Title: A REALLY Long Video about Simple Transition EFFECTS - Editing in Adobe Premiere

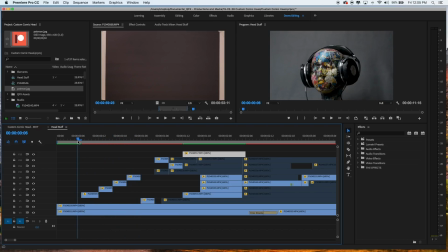[11:32]
want to see and just set it up now this might be pretty straightforward and easy for you but it was something that I'm like I don't get to do this that often and you don't think about it but like to create something like this you have to record each one of these in
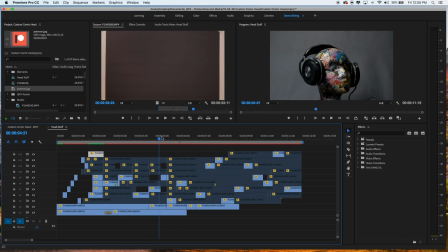[11:47]
full rotation because i wasn't sure when i was going to cut to it because in some ways it a hat this these hats look better as profiles i thought this wig looked funny because it had this big like mullet back here so this wig looks funnier as a side profile but i didn't
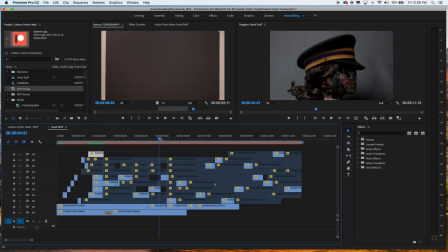[12:02]
want to just i can't just record just the side i had to record the full rotation and then each one of these clips has that full rotation on it and i love that premiere does this where when you double click on it like that it gives you a zoomed in version which is
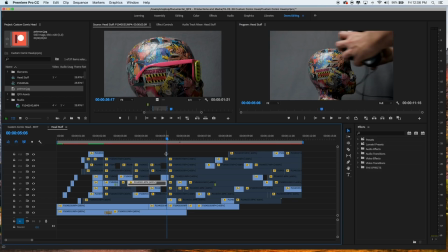[12:16]
just silly but what i did here is i got all the clips and the clips themselves were only about five seconds when they were sped up that fast i dropped them in here and pasted them and then reversed the video so that way i could get a full rotation one way it stops
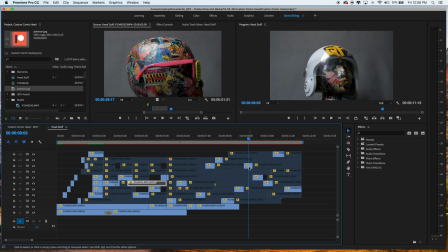[12:31]
and then rolls back the other way and then the same systematic editing happens where i just go okay i want to cut to this hat cut
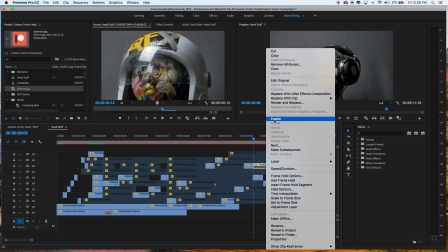[12:39]
that out and these are all enabled if you've never used this tool this is actually i think on the mac keyboard it's command shift e even though
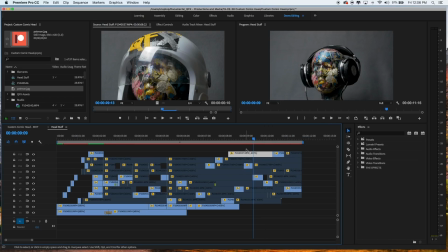[12:48]
there's not a shortcut listed here this is able and disable function this is something i use all the time in premiere and it's available in most other editing software might be a different shortcut key but that lets you keep all the footage there but it just disappears so it doesn't show up And
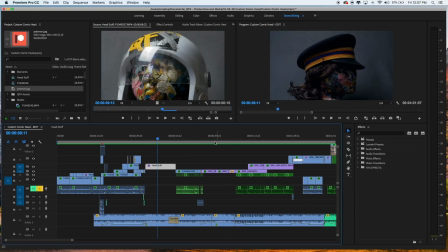[13:04]
that is how you get a rotating jump cut. Now, when we jump ahead here into the actual edit of the
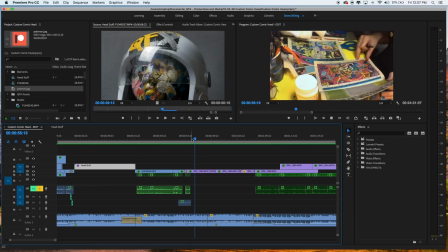[13:12]
time lapse of the project itself,
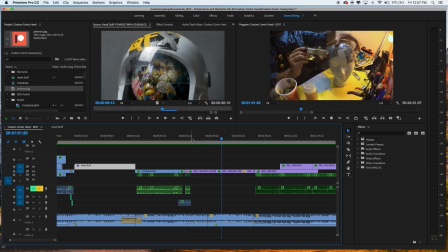[13:17]
this is another setup. If you haven't seen it, check it out. This is a rotating rig.
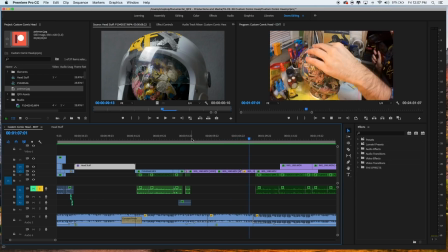[13:22]
I show you how to build one of these rigs. And this area right here is only like a little five foot square.
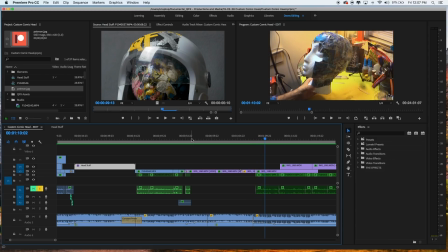[13:27]
So the rig is another, I'm going to use it again, dynamic. It's a dynamic way of showing time lapse. it could just be a static camera but I wanted it to move around so I use that rig setup and this rig
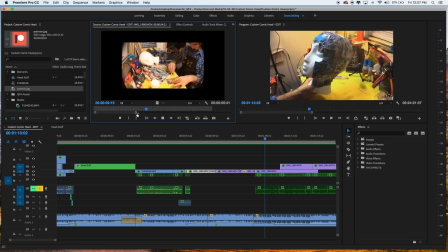[13:39]
is just an iPhone and I'm not even shooting time-lapse I'm actually using hyperlapse and the reason I choose to use hyperlapse is
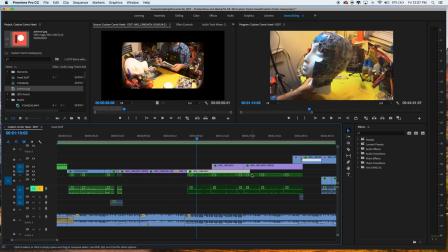[13:47]
because if you look here if we zoom in let's get real close enlarge
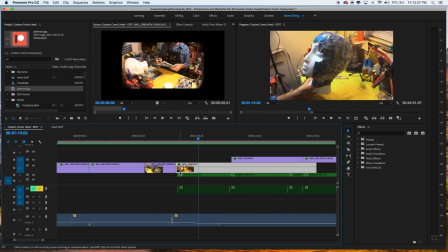[13:53]
that this video clip here is at four thousand percent I have it sped up super fast and the reason for that is because hyperlapse records every frame time-lapse records photos every few seconds or however you have it set
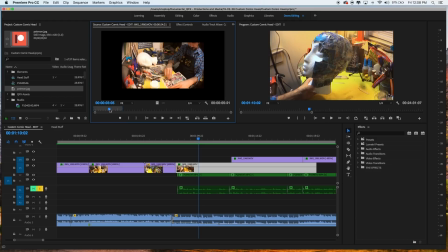[14:09]
up and the reason I don't like that for some of these build projects is if I want to go back and show something in long form you can't really slow down time-lapse but hyperlapse you can slow down and in this case I can slow it down to where it right here you
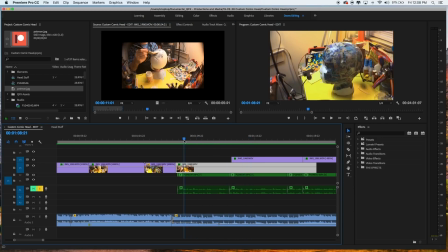[14:22]
can see it looks like it's almost static like it's just sitting there like right there that's the hyperlapse
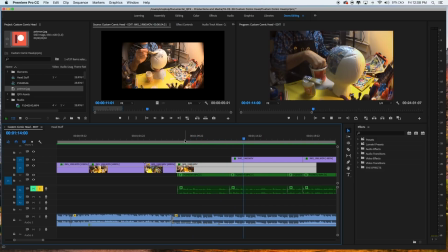[14:27]
but then I can have a nice slow detailed shot of it and you can see the rig sort of slowly moving here but that's just a little thing I call everything time-lapse but in most cases there's some builds you might want to record in just video form knowing that you're going to speed it up because it gives you so much more versatility once you do record time-lapse as actual photo time-lapse
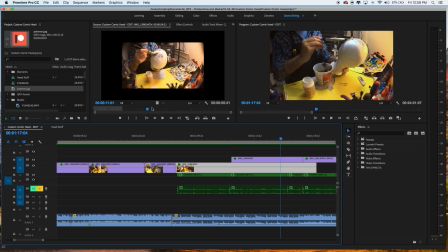[14:48]
you can't go back and smooth it out and if there's a lot that can happen if you have your increments set up as one per minute let's
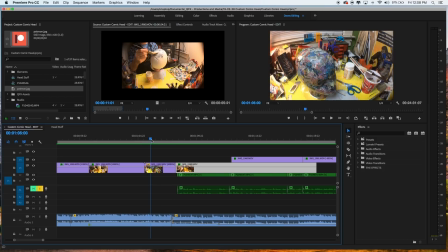[14:54]
say one photo a minute because it's a really long time lapse there's a lot that can happen in a minute and you'll lose it and in this case you can see I have moments where I have the hair dryer but I only had that hair dryer out for a few about a few minutes so if this was time lapse you'd only see it for like one second one frame really not even a second and in this case this
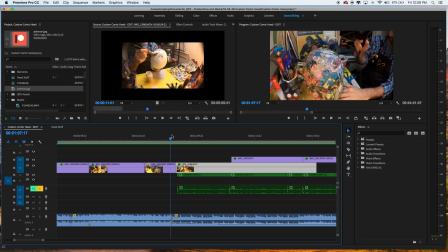[15:13]
is at 4,000 speed you still see it for a while there as it rotates around and I'm using it and that's just
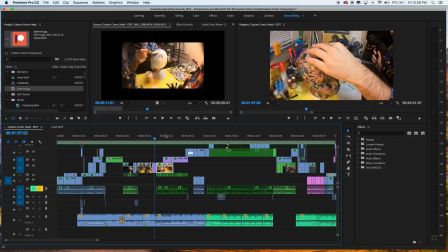[15:20]
stuff for like tutorial it's up to you you can do whatever you want but I know I prefer to use hyperlapse for these types of things because I still get the same effect as time-lapse but the versatility of long form video.